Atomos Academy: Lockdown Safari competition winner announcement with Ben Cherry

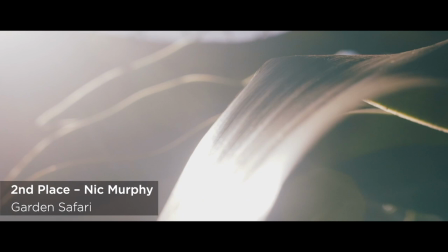3:53 I was so impressed in the skill in both your shooting and your editing and how you put this together I thought it was amazing how you created
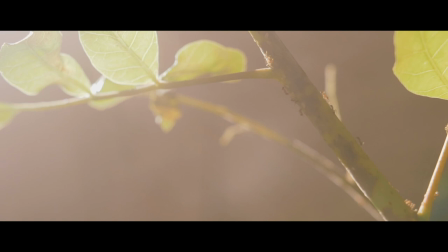4:01 so much motion with often even really big scale things like as you're wrapping around a tree or relatively small things like leaves and I thought it
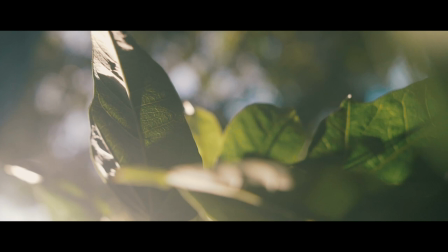4:09 was fantastic and there was always a sense of movement and even though you've got some exotic animals in your garden like the monkeys coming through which are great
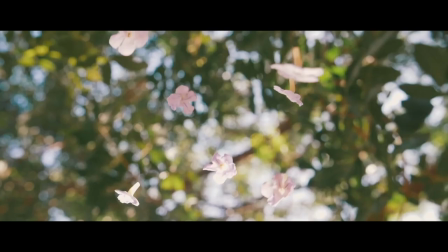4:16 it's actually the flora and the insect stuff which really impressed me
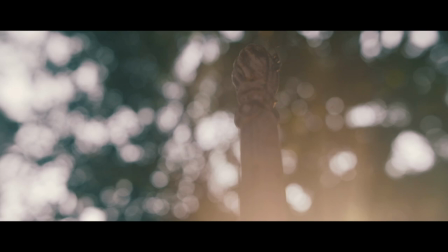4:25 you know some of the best shots for me were the ants you've got crawling on the fence which I just thought were amazing how you were following them and that came across so smoothly with a lovely shallow depth of field all backlit and you're moving around them I thought that was really beautiful but finally the winner I chose this because it blended fantastic shooting skill and the way in which this was crafted I thought it's very beautiful with a really strong storyline and great narration so my winner is Mantis Munch by Joe Lowry.
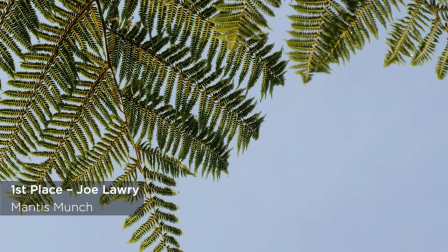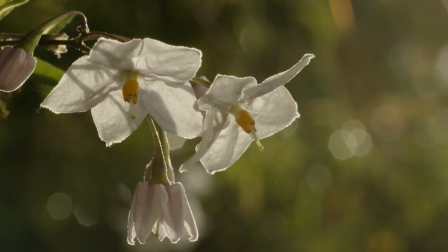5:06 In a small backyard in outer aurora an overseas visitor
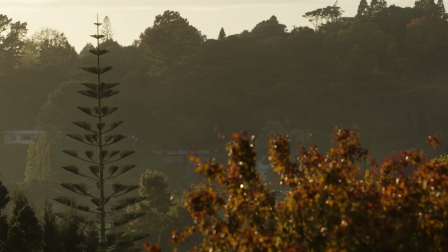5:12 has taken up residence it's autumn in new zealand and
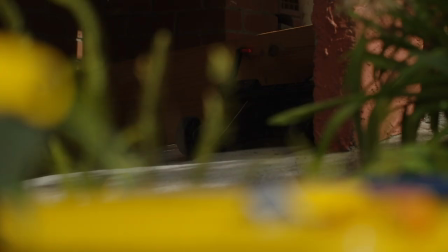5:17 a cool change in the weather brings about mating season the pacing of this
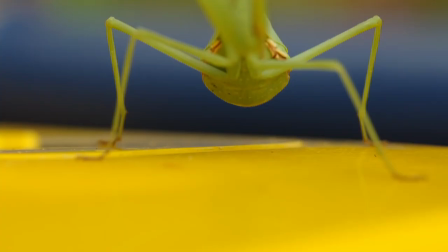5:22 is really beautiful how you build up that sense of place as to where we are and then eventually come into
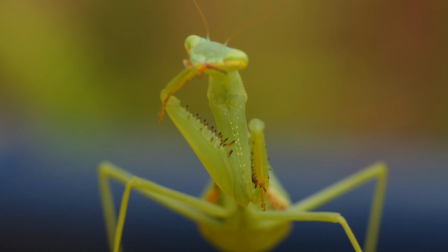5:28 the mantis that itself is your main character this
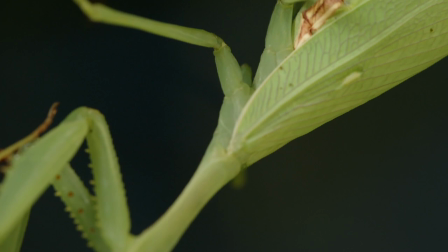5:36 female praying mantis has recently mated and now she is hunting for food while
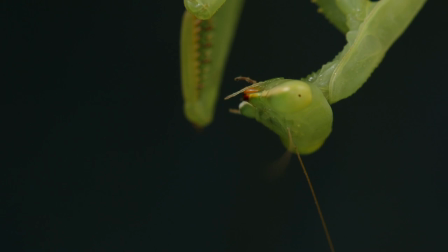5:42 preparing to lay her egg case building up the character as well i just thought was really beautifully
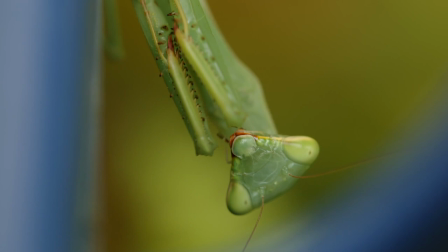5:47 done in a compact amount of time springbok mantis originally from south
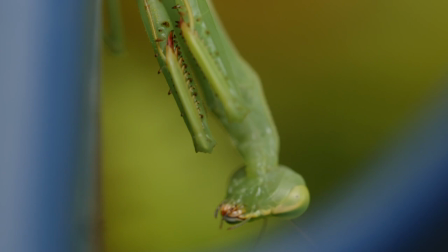5:53 africa but discovered in new zealand in the late 1970s she
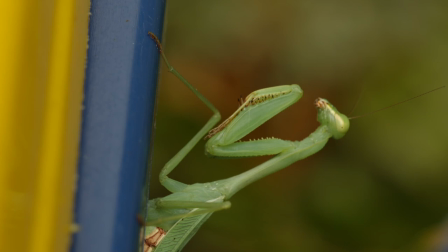6:02 has decided that this household rubbish bin is a good place to hunt
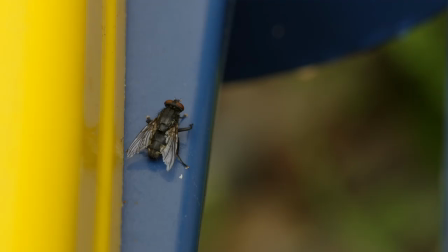6:07 you know that there's there's behavior on show here with the mantis hunting.
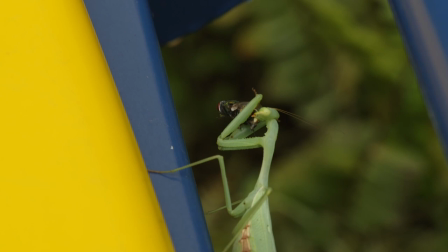6:12 There's fantastic music to build at the anticipation of what's going on. This is a really nice story.
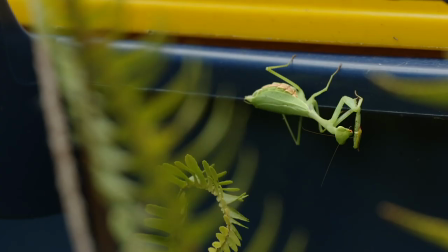6:18 Plenty of houseflies are attracted by the smell and the bright yellow colour even brings a more delicious prize.
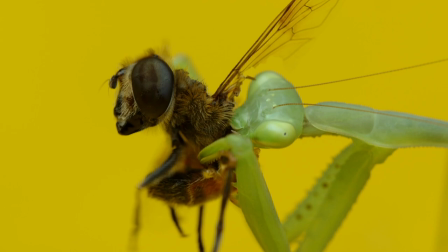6:27 A honeybee.
Though I have to say it's pretty brutal watching that honeybee being eaten alive isn't it by that mantis.
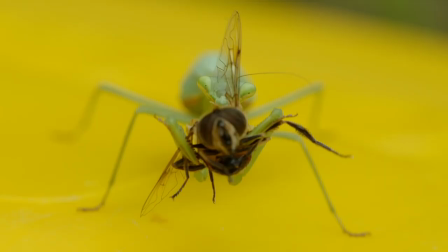6:33 But wow fantastically vivid shots and the colour grade and how those colours pop is really beautiful.
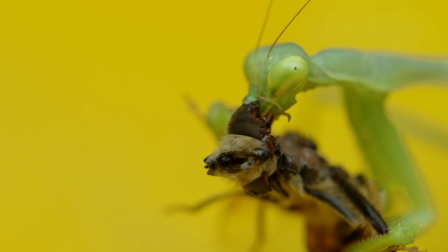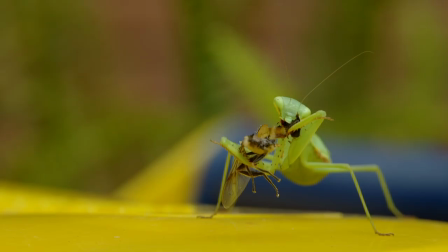6:45 I really enjoyed this short film because it has a fantastic narrative throughout,
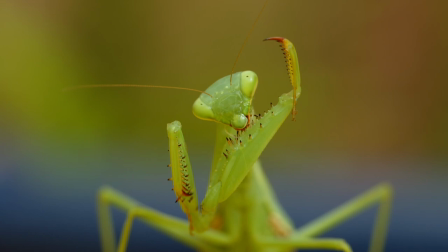6:50 it takes you on a little journey and leaves you with quite a strong ending, you know, this imposing mantis staring down at you wondering what it's going to eat next. So well done to Joe for winning the Atomos Lockdown Safari short film competition, it's a fantastic film and thank you to everyone else who entered as well, it's been a joy to be a part of and thank you Atomos for putting on this fantastic competition.